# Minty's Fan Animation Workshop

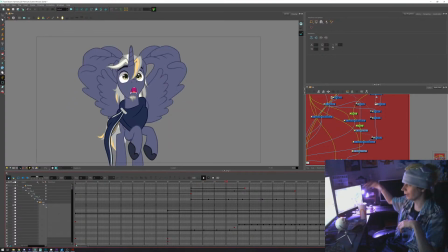Well, as he turned, because he's trying to get back from the previous shot.
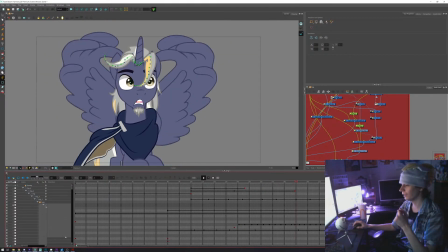Actually, it's quite interesting. He's actually a lot more blue than it actually appears, part due to the color correction.
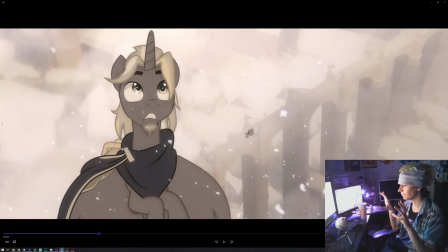I wanted to look more sepia, and the fact that the because it's set in the past, you have the bright light that's really warm. That you can see in the later shot.
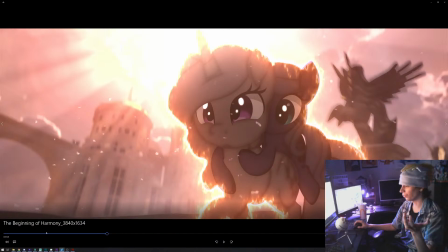So it just felt more natural, and it turned out a lot more gray, especially if you look at the his first appearance.
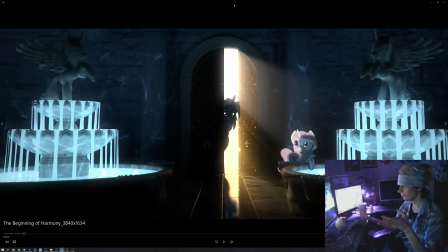Like even in Blue Room, it just feels gray when compared.
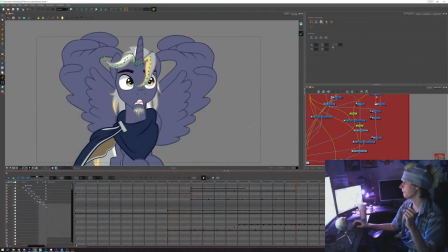So yeah. So yeah, the actually I'll probably have a lot more time because the next panel has been cancelled.
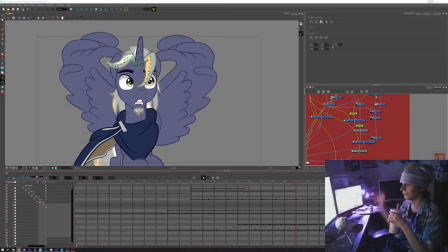So if you have any questions that I can answer, it's gonna be pretty cool. Actually, one thing I can show, because there was the other shot where you had Celestia just shows up.
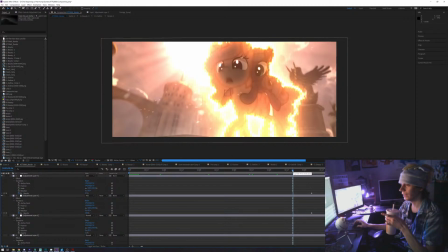It was quite interesting because the whole idea was to redo something I did on
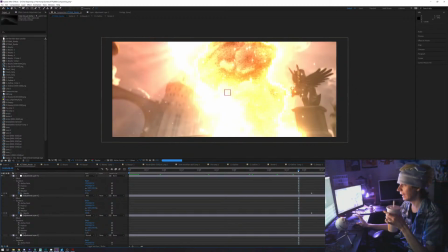the false sunset shimmer. You had Celestia basically turning to smoke.
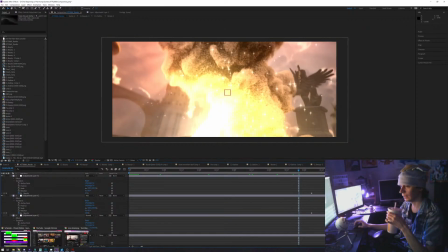She gets teleported, and yeah, with those effects, it takes a long time. Beginning of harmony scenes, deck 006.
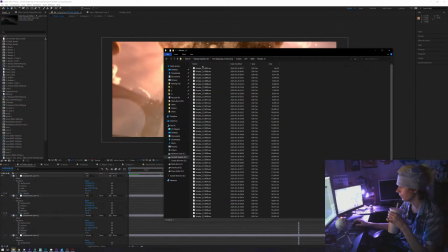I think it was render 13. There we go. So you have
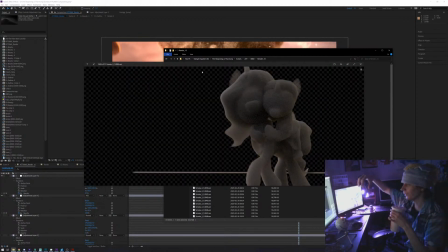this animation where I basically had a 3D model of Celestia and Luna that was posed exactly like that animation. And so what I did is basically just set it as smoke and put some turbulence and something explosive.
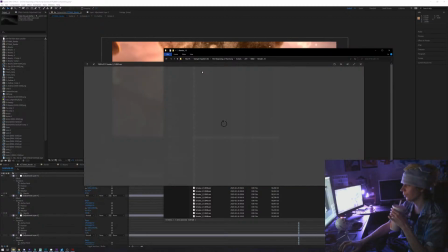So you'd have all the details of the smoke that would just show up. It's kind of grainy as a render. Doing the graining actually helped a lot. And the fact that it moved fast also really helped. But you have that smoke that just goes, and as it keeps going, it just starts to disappear.
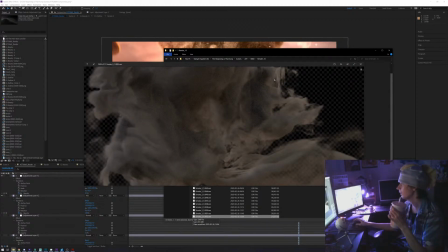For that part, I did part just doing with the opacity of the smoke, and basically just to blend the two.
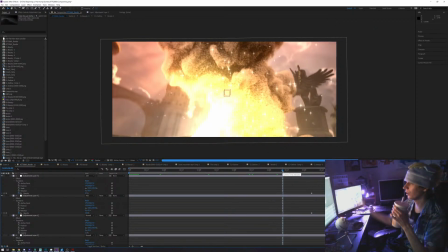What I did is that I put the smoke over top of Celeste and Luna for that one shot.
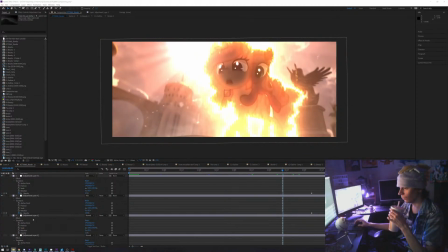And the whole animation was actually inspired.
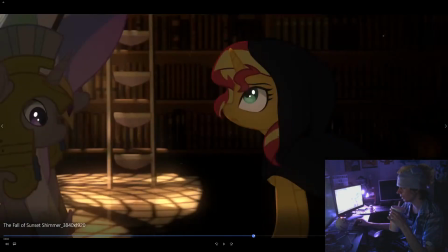Because you have the one scene where you have sunset that just disappears,
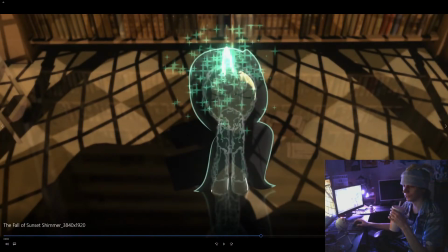and it's actually if you look at it, there's it's quite interesting because the whole rig, you can see that our main was not modeled for that one. One thing I actually improved afterwards because I realized it kind of looks weird.
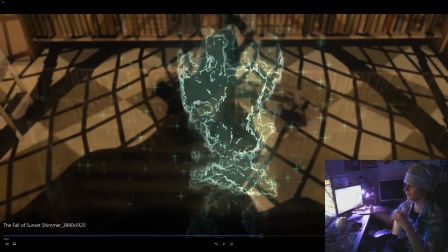What I did was I had the smoke, I put the outlines of the smoke and just blended between the two,
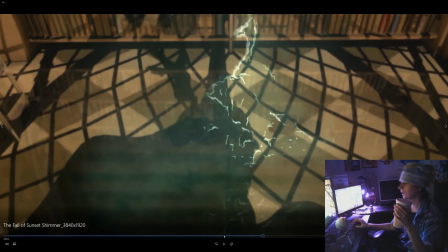and as it just went away, just got rid of the outline and just kept with
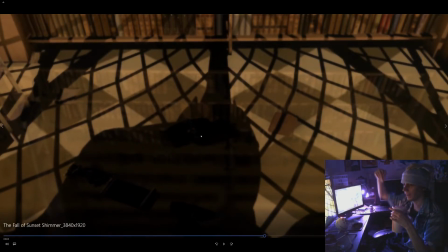the so it's pretty cool with that one shot because you had that and then you just focused on Celestia's shadow. It's quite interesting on that one as well, since it was a 3D background. It was smoke over top. Celestia here is actually just a 3D model of Celestia with her mane that actually flows.
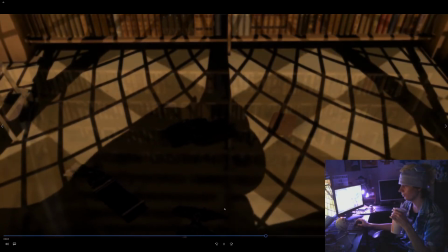You even see her tail here, which was kind of misplaced intentionally.
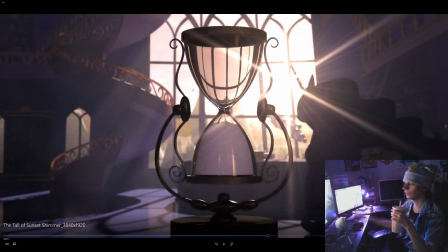And you have the and then I held in that because I wanted to feel a bit more, just I wanted to linger on that one.
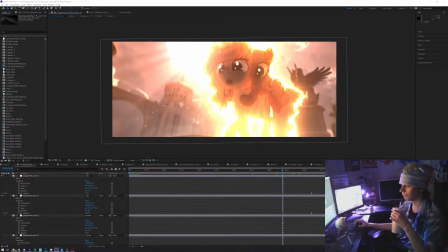So what I did at that point was that I realized, well, let's go and do something that's kind of similar with that.
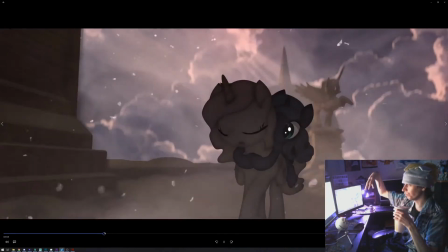So you go with that, and you really feel like, she's getting grabbed.